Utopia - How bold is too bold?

So, you're probably wondering why I'm not covering the last season of Attack on Titan like I said I would and for those of you who are up to date, you already know why. You see, as I was getting ready to watch the final three episodes of season 4 in a row last week, I was excited beyond belief. I put my phone on airplane mode, poured myself a drink, got comfortable and started watching until... well, until I slowly realized it was going to be impossible for them to finish the whole series in only three episodes. And by the end of the The final scene, yeah. Now I did notice this. I did think that the pacing of the second half of this season was a little slow if they wanted to end the entire story. But to end on a cliffhanger like this one and to announce a second part of season four got me both disappointed and extremely excited. This meant I wasn't gonna be able to release my analysis video since I really wanted to analyze the story as a whole and for this I need the show to actually conclude. But this also meant Attack on Titan was going to continue and that there will be more amazing action scenes and plot twists to come and I was going to enjoy every second of it when it came out. By the way, when does it come out? Oh, winter 2022. Wow, that's a long time. In any case, the show must go on. And instead of that today, I decided to take a quick look at a series that you probably haven't seen but maybe you've heard of it. And that is Dennis Kelly's 2014 dark comedy conspiracy thriller Utopia.
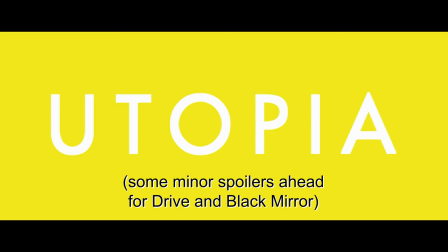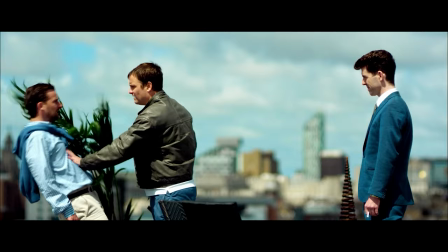(1:28)
So, Utopia follows a group of strangers that meet over the internet to discuss a
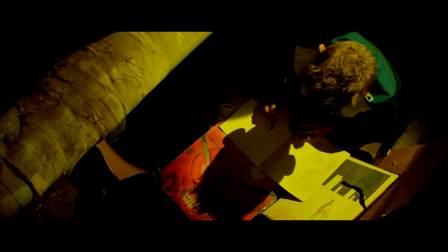(1:32)
mysterious graphic novel that seems to predict and explain many weird world catastrophes within its pages.
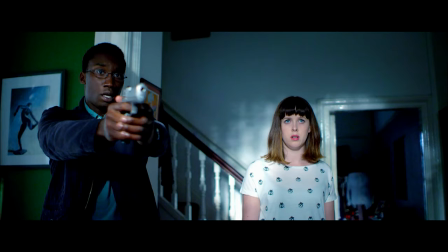(1:37)
They learn the comic has a second part that was never released and as they try to put their hands on it,
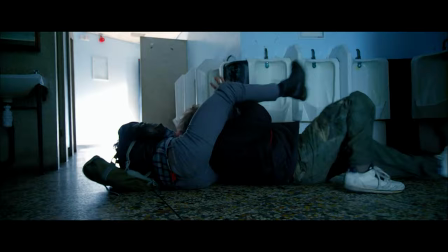(1:42)
they soon realize that a shitty organization known as The Network are also after it and they don't want anyone else knowing about it.
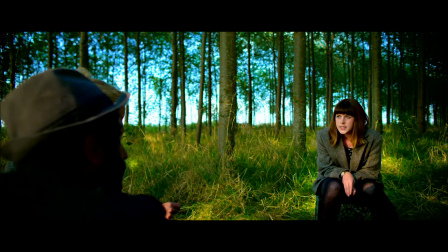(1:49)
Things escalate quickly and our protagonists soon find themselves on the run, fighting for their lives while uncovering more and more about this giant conspiracy.
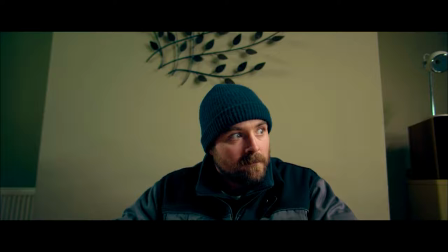(1:58)
Over the years, this series has slowly and surely gained a cult following and has been praised by many for its clever storyline,
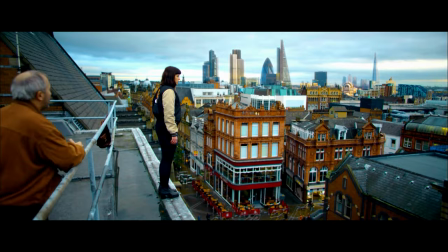(2:05)
true-life characters, unique directing style, really fascinating soundtrack and vibrant cinematography. And since I'm really into conspiracy theories, not like conspiracy theories themselves,
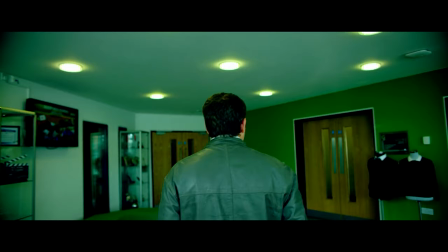(2:15)
just stories about conspiracies, I thought this would make for an interesting watch and, well, I was not disappointed.
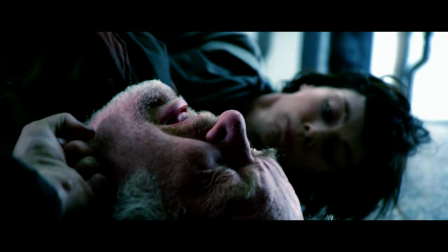(2:21)
There's a lot to say about Utopia and pretty much all the praise that it gets, I think it's pretty deserved. It's not often that you see a British public network channel produce something this dark and offbeat.
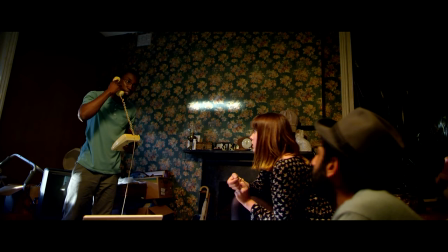(2:32)
The last time I saw something like this was in the first two seasons of Black Mirror, which are the best seasons just because of the fact that they're 100% British by the way.
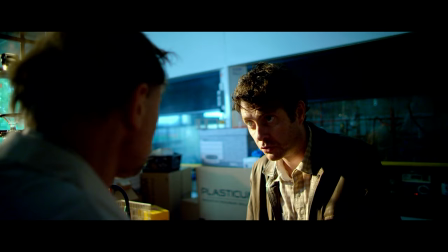(2:40)
Unfortunately, due to insufficient ratings, the show was cancelled in late 2014 and fans never got to see a third series happen.
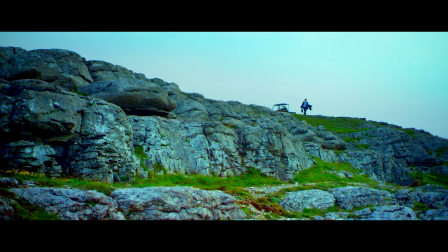(2:46)
Now, this was one of the things that kind of made me sleep on the show for years because I really hate being into something only to have it stopped abruptly and never giving me a conclusion.
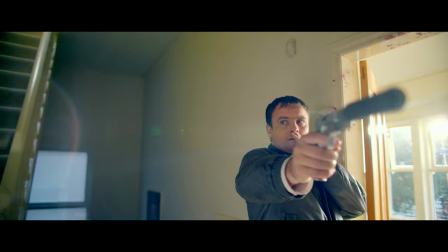(2:55)
But even with this cancellation, I still think Utopia delivers very well and the end of the second series can serve as something that's close to an ending.
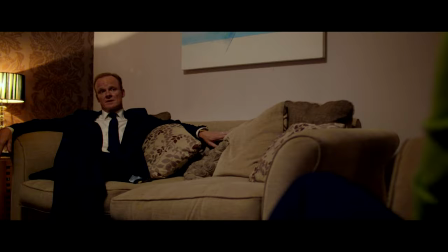(3:03)
But what I'd like to talk about today is some of the controversies that the show had while it was being a broadcast.
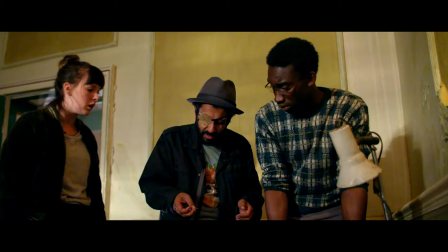(3:09)
Most of them were about the on-screen violence. And I'd also like to discuss the way that the show handles pacing and intensity over the course of a relatively short time span. The violence in Utopia follows what I would call a trend that has appeared during the 2010s which focuses on making the scenes of physical conflict, fighting, assassination,
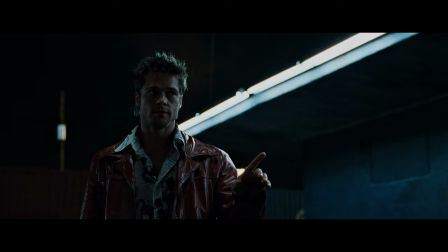(3:27)
torture and everything else appear from nowhere. In most other films, moments of violence have a little bit of build up preceding them so as to prepare the audience for what's about to come.
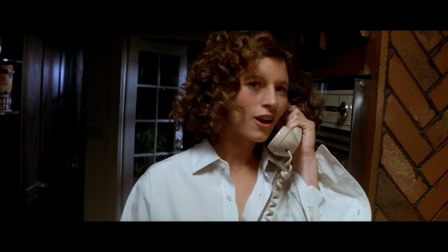(3:36)
Moreover, if the violence means the death of a character,
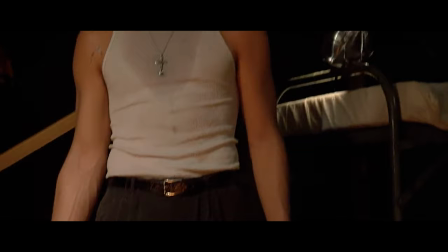(3:39)
then building up the tension could seem essential at times since the writer might want to avoid too much shock on the spectator.
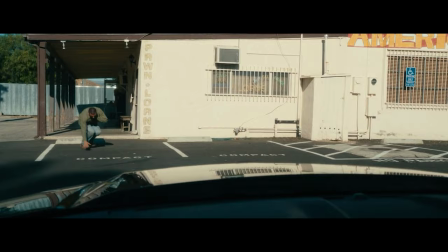(3:45)
However, there have been more and more films and series relying on the surprise factor of random violence
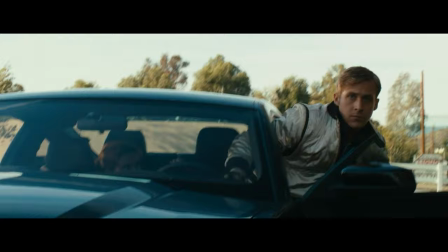(3:51)
not only to make the story more realistic since it's true that violence can appear out of nowhere in real life, but also to make everything seem uncompromising. We can observe this trend in films like Drive or Green Room which used violence as a way to break off moments of little to no tension.